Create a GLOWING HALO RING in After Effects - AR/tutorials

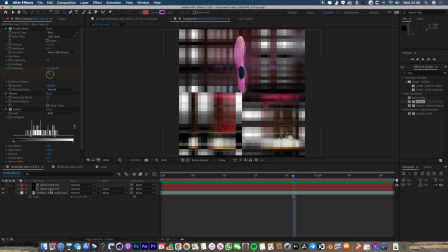So I'm going to go onto the rectangle tool up here and I'm going to select this bottom layer and then I'm just going to draw a mask like this
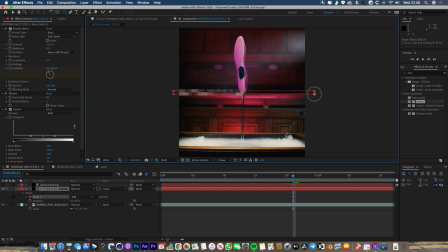over that central slither. And that's just going to chop out this central portion for me, and that's the only bit that I want. So we've got our glitchy noise texture, that's looking good.
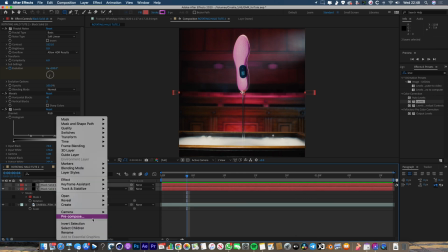Now, I'm going to select these two black solids and I'm going to right click and I'm going to go pre-compose. I'm going to call that glitch _ noise,
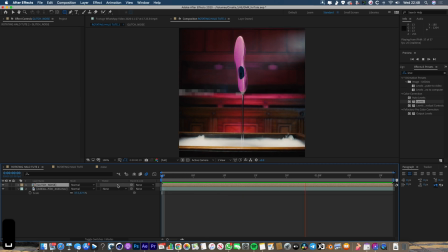click OK, and then we've got that stuck into a new composition. Now let's colorize this so it matches the background a bit better. So I'm going to go over to the effects, I'm going to type in tint, drop that onto the layer.
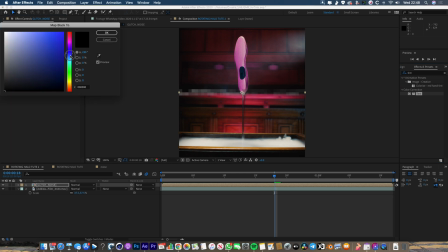Let's make the black somewhere kind of dark purple, something like that. And let's make the whites bright pink. That seems to match the environment a little bit better.
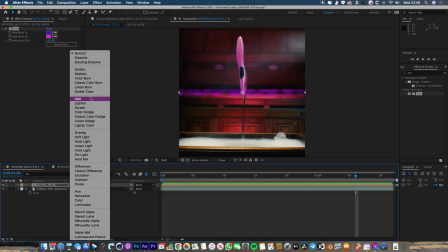The next thing I'm going to do as well, I might even just change the mode to add, so it kind of blends the background in with it.
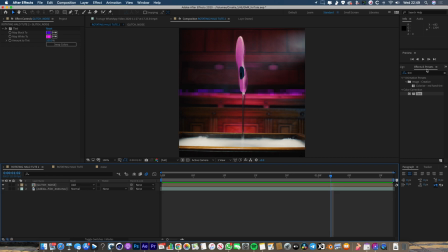Now, let's start to wrap this round in a circle then. So the way that we're going to do that is we're going to use an effect called CC Cylinder. So I'm going to drop that on this. And you can see straight away it's kind of done something with it. What it's actually done is it's taken the left edge and the right edge and it's joined them together into a cool cylinder.
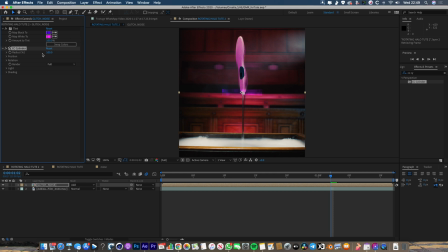So if I go up to the CC Cylinder effect here, you can see I can play around with the radius, can stretch it like that. But if I go into rotation, I can rotate it, and you can see now we've got this cool cylinder thing.
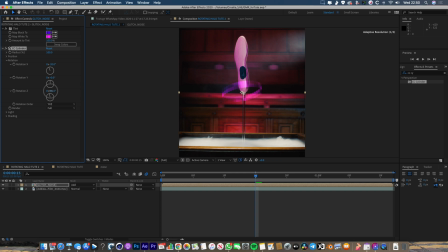And straight away, even just like that, it does look pretty cool. So I can just add a couple of bits of rotation to the X and to the Z like that. But the problem is that this is not moving with the insole. The shot that we used was handheld, so there's a little bit of wobble in that, and our cylinder that we've created is not wobbling at all, which is not good.
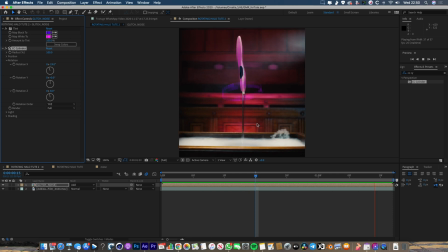It doesn't look as real as it could do, so let's do something about that. What I'm going to do is I'm going to right-click, I'm going to go New Null Object, and I'm going to rename this Null Track Null.
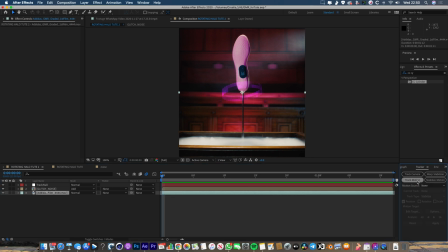And then I'm going to go into our base footage, I'm going to hit Tracker down here, I'm going to go Track Motion. You can see we're going to make a new track point.
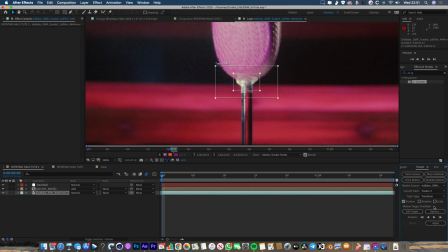We're just going to track the base of the insole here on this like glob of glue that we put there. Transform, and our target is going to be the track null that we've just created. And we're going to hit play, and that's going to track through.
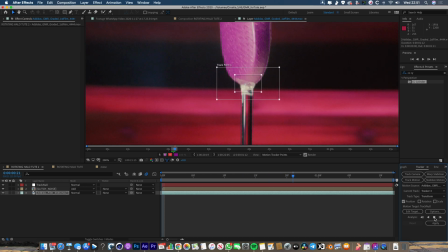And the tracker should just be automatically picking out where that glob of glue is throughout every single frame of this shot. So now that track's done, I'm going to hit apply. Apply dimensions X and Y, yeah, okay.
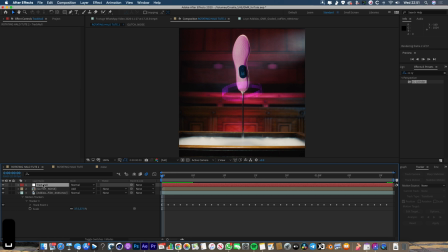And now my track null should be moving around with that point there. So all we need to do now is we just need to attach our glitch noise thing to the track null. And the way we're going to do that is we're just going to go over here to the parent and link column, and then we're going to select track null like that. And now our glitch noise should be moving around.
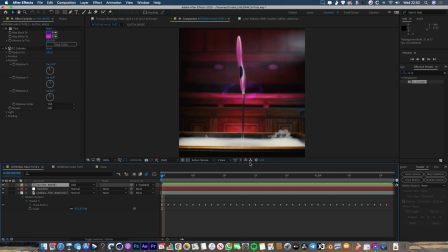And it already looks like it's stuck in the right place. Let's just change the rotation and the position a little bit. I'm going to bring it down in the y-axis, so it looks like it's more centered around the rod. Let's just change the rotations a little bit.
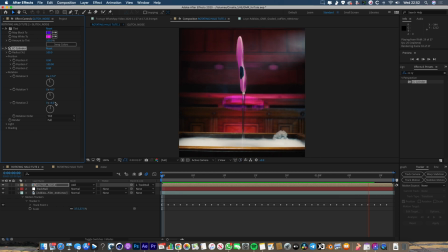I also think that this ring is a little bit too fat, and that's because we've got kind of 2 pixels worth of information in it.
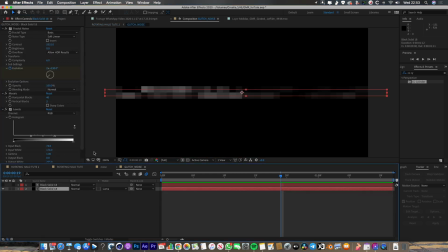So we're just going to jump into this noise texture. I'm going to go into this bottom layer. I'm just going to add some more horizontal blocks. There we go. Now we're going to have slightly more detail, and I'm just going to make this mask a little bit smaller as well. So the whole thing is just going to get a little bit thinner. And that is pretty much the effect that I wanted to create.
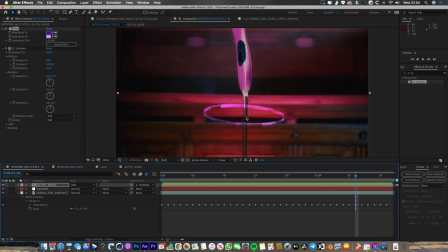Now, if we zoom in, we can see that the glitchy ring is actually sitting in front of the rod at the back here, where it should probably be kind of blocked out by it. So what I'm going to do is I'm just going to create a little mask to knock back that back edge so it feels like it's sitting behind the rod.
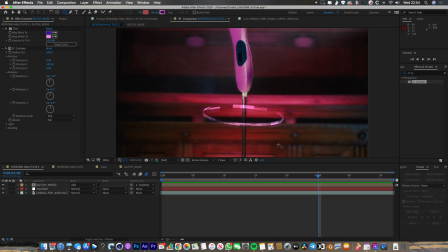So I'm going to do that by using another shape layer. I'm just going to draw a little box like this on a new shape layer. And then I'm going to put that exactly where I want it to be. And then I'm also going to attach this shape layer to the null.
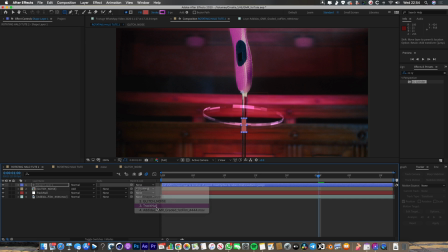So I'm going to go parent and link function track null. And now my shape layer is going to move around with the null. You see, it's not perfect, but it's a pretty good job. And then I'm going to use that shape layer to chop out the layer beneath it. So if I'm going to go into the glitch noise thing and I go track mat, and I'm going to go alpha inverted mat.
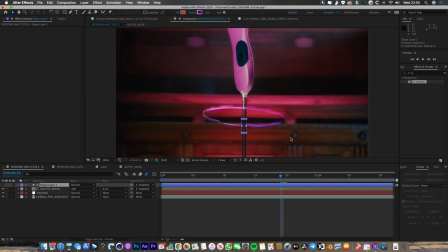So it's using this shape layer as an alpha mat. It's basically chopping out this shape from the layer beneath it. And that just means that we block out this rod here and it feels like the ring is actually going behind it, which is what we want. Let's play that through. That's looking pretty good to me. What we might want to do on this shape layer is we might just want to add a blur effect.
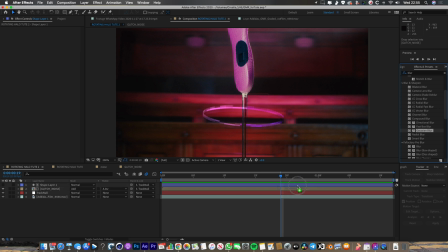So go into here. We're going to go Gaussian blur. I'm just going to add like 5 pixels of blur.
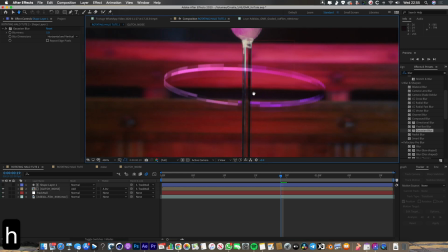And that's just going to soften the edges up just a tiny bit. So it makes this mask a little bit smoother and it doesn't look quite so harsh on the edge there.
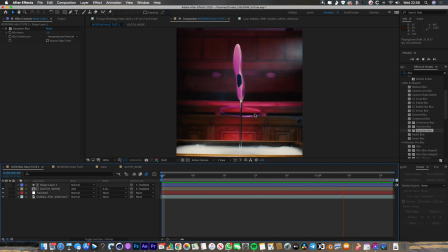Now, one thing that I want to do to make this a little bit more interesting is I want this to wobble a little bit as it rotates. So I'm going to jump into this. I'm going to jump into the CC cylinder effect. And on my Z axis here, this is just going to create a little bit of wobble as it rotates around. So I'm going to alt click on the stopwatch for the Z,
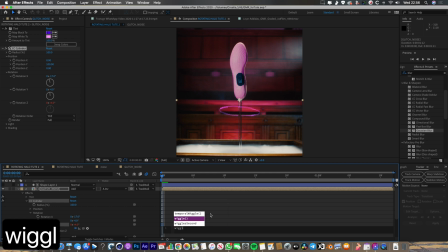or option click if you're on a PC. And I'm going to type in wiggle 1 and 10. What we've done is we've written a little expression which says you're going to wiggle this value. And inside the brackets, the first number here is the number of times you're going to do this wiggle per second.
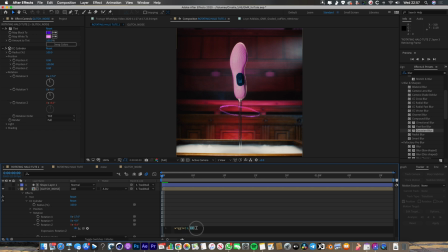So we're going to wiggle this once per second. And then this number, the second part of the bracket, is the amount of degrees that you're going to perform this wiggle. So basically what we're saying here is every second wiggle by 10 degrees. So it's just going to give you this kind of random wiggle, which looks a little bit nicer and a little bit more interesting.
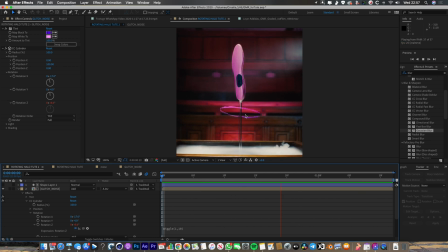So let's play that through. You can see now it's wobbling up and down ever so gently. It just feels a bit more organic and a little bit more natural. That looks pretty good to me. Right, so let's do the next step of this, which is the text. So I'm going to go up here, text, and I'm going to just type in prove it with GMR.
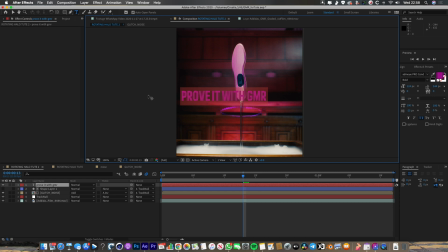And this is the sort of strap line that comes with this product. I'm just going to duplicate that, type it again. Now, I need to center this in the composition. So I'm going to go align, line to composition and center as well. And then we're going to go character, and I'm just going to make it the right size for the composition.
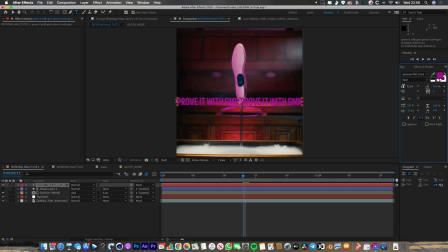So that's about right there. Just again, we want the edges to line up. So when they get wrapped around, they're neatly going to match up. The P is going to match up with the R up here. And let's change the text color to white as well. All right, so that is our text done. So the next thing we're going to do is we're going to do pretty much exactly the same process.
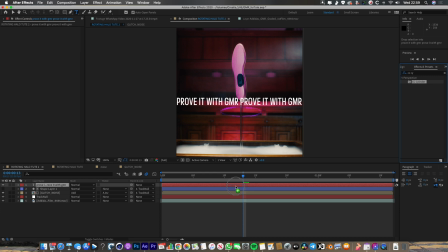We're going to add CC cylinder. I'm going to drop that on the text here. See, it wraps it around in a cool way. I'm just going to put this underneath the glitch noise. And what we basically want is we want the parameters of the cylinder effect to be exactly the same as this ring that we've already created.
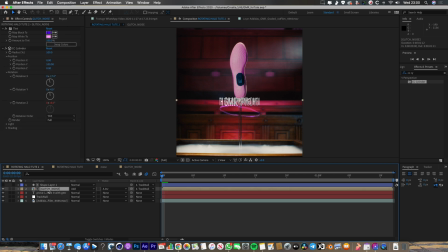So if we move the ring or we change anything with that, it would also make this change in exactly the same way. And the way I'm going to do that is I'm actually going to link all the properties together. So I'm going to open up the, let's just make a little bit more space on screen.
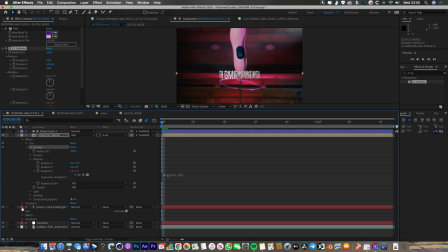I'm going to open up the CC cylinder effect here, and I'm going to open up the CC cylinder effect here. And I'm going to say position X, Y, and Z. I'm going to drag this thing, which is the pick whip here. And I'm just going to say link position X for the text to position X for the glitchy ring.
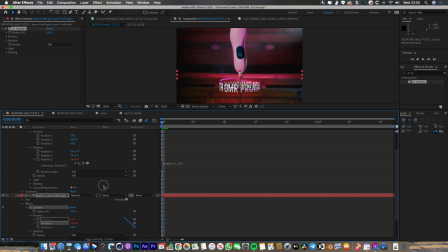Same thing with position Y. Same thing with position Z. And then the same thing for rotation. We're just going to link all of these positions together. So position rotation X, rotation Y, and rotation Z. Link them all together.
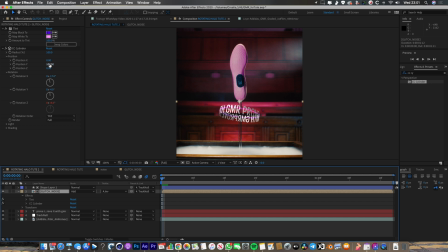Well, that means if I make any changes to this top layer, so if I decide it needs to come up or it needs to go down a little bit, it's going to take the text with it. It makes our life so much easier because it means we don't have to update all these things. They're just going to update together, which is awesome. The other thing we need to remember to do with this new text layer that we created is we just need to parent it to the track null as well.
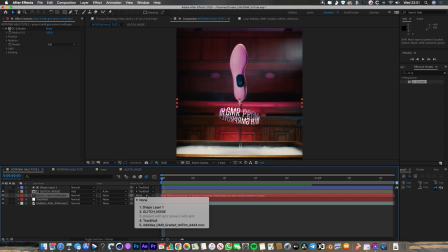So it also moves around as the shoe moves a little bit too.